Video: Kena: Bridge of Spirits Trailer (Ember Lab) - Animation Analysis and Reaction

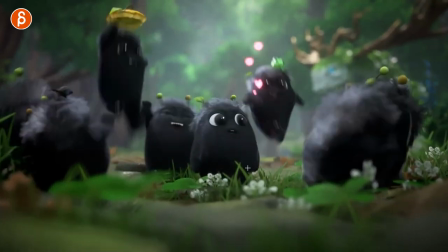[21:58]
guys watch this in real time cute and then you
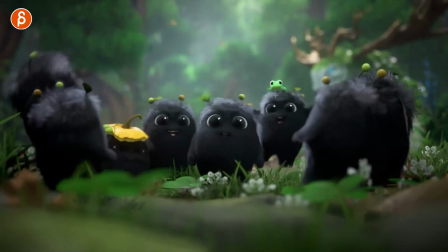[22:02]
that i love that see even this here you have this on top and even though this goes up and then changes direction this is your drag and overlap where you can see how it a slight delay in that frog with a bit of
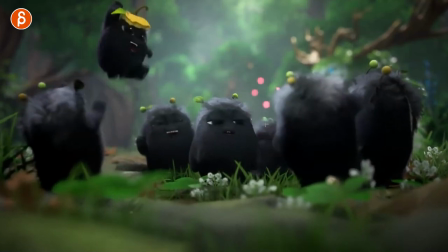[22:15]
a drag there and then as this lands this then overlaps and compresses on top of the head and so on and so on it does that throughout
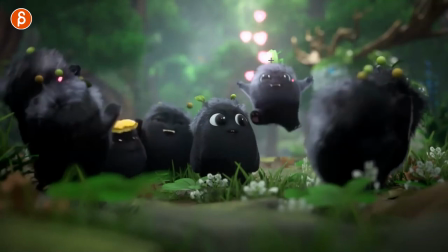[22:22]
it's cute you can even see that bigger stretch at the end there you can see that cute and then you got that cute pose oh cute i love this oh and even that again for contrast i love that detail whoever animated this love it you got the overlap with the detail
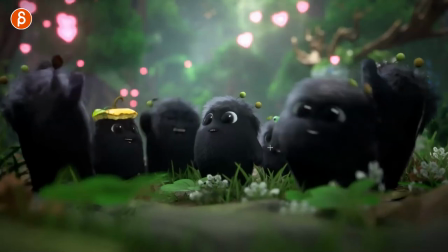[22:38]
of one arm and when it happens again it's a leg and it's not an arm just for complexity and contrast i love this i would love to know
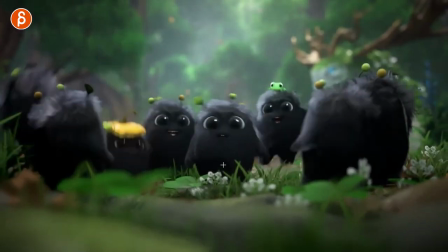[22:47]
who animated this I want to give you a virtual high five. Skuto, this is a really good example of saying, well, you have multiple characters that look exactly the same.
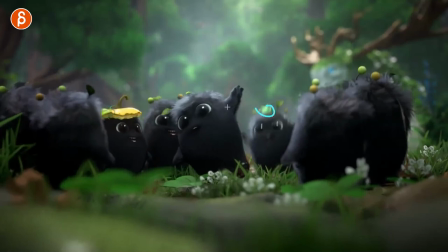[22:56]
What can you do? Well, all right, you can put some props in there, little changes, frogs and this, but you still have to go through movement,
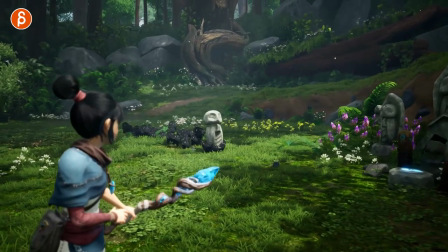[23:02]
like how this guy dances is different than this guy jumping around and looking. I think that's a good example in that you can study in terms of contrast.
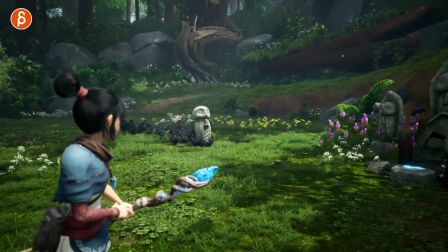[23:09]
Contrast through movement. That's so cool.
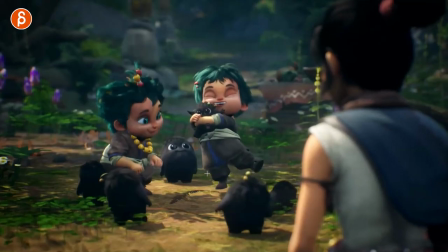[23:14]
Yeah, it's really interesting to see the changes between the in-game and this, well, I would assume not in-game.
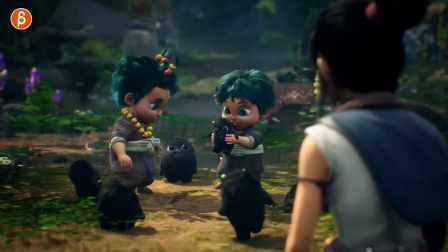[23:21]
The cutscene, they're cute. I love all this. Again, this goes into contrast, right? So you have this that's a fairly stabilized pose, but then instead of just going up and going, oh, I love it, it's cute,
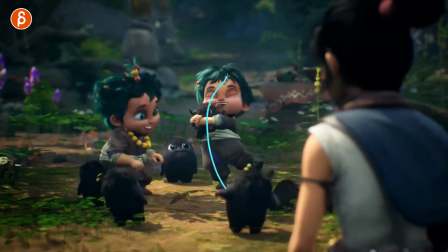[23:31]
there's a slight move that gives you a really nice line of action that has a curve that gives you a contrast. You can get one leg out for this. Because of that, the head has to compensate. That gives you more asymmetry. And then with that, the arms are also on the side. it's not exactly in the middle there's so much that goes in this i love this
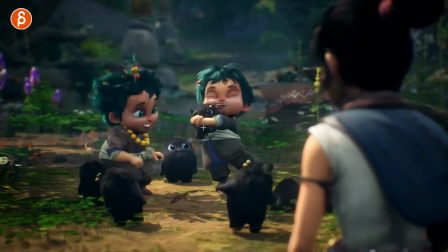[23:51]
and as she lets go she drops a little bit and then squeeze oh man i would have loved for those eyes to
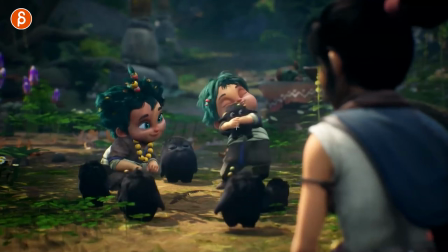[23:58]
squeeze a bit more for a guy like oh wait i love this like what is going on the eye darts it's cute that even on something like this see contrast and everything it's not a twin
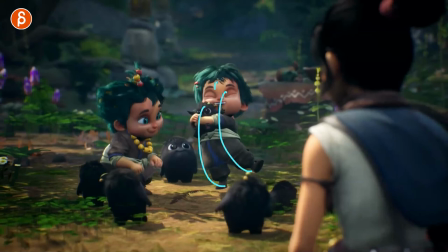[24:10]
pose i like that and because the character goes so far to the left right this gives you the opportunity to go more to the to the left sorry going to the left gives you room to go to the right again it gives you
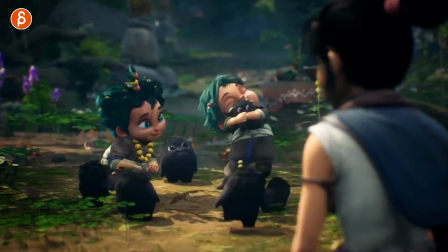[24:23]
opportunities for shape changes and contrast i'm just a big contrast person i love that and
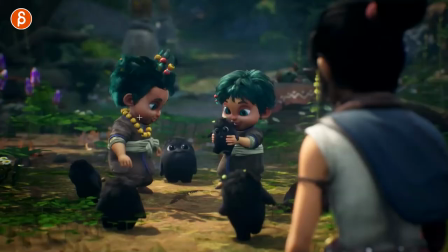[24:30]
then you get the other character that's not as important but you don't want to just to do nothing and you can still see from that pose too
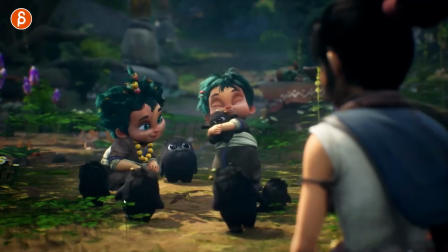[24:38]
oh cute and squatting down to look at that still have enough changes but it don't really distract from this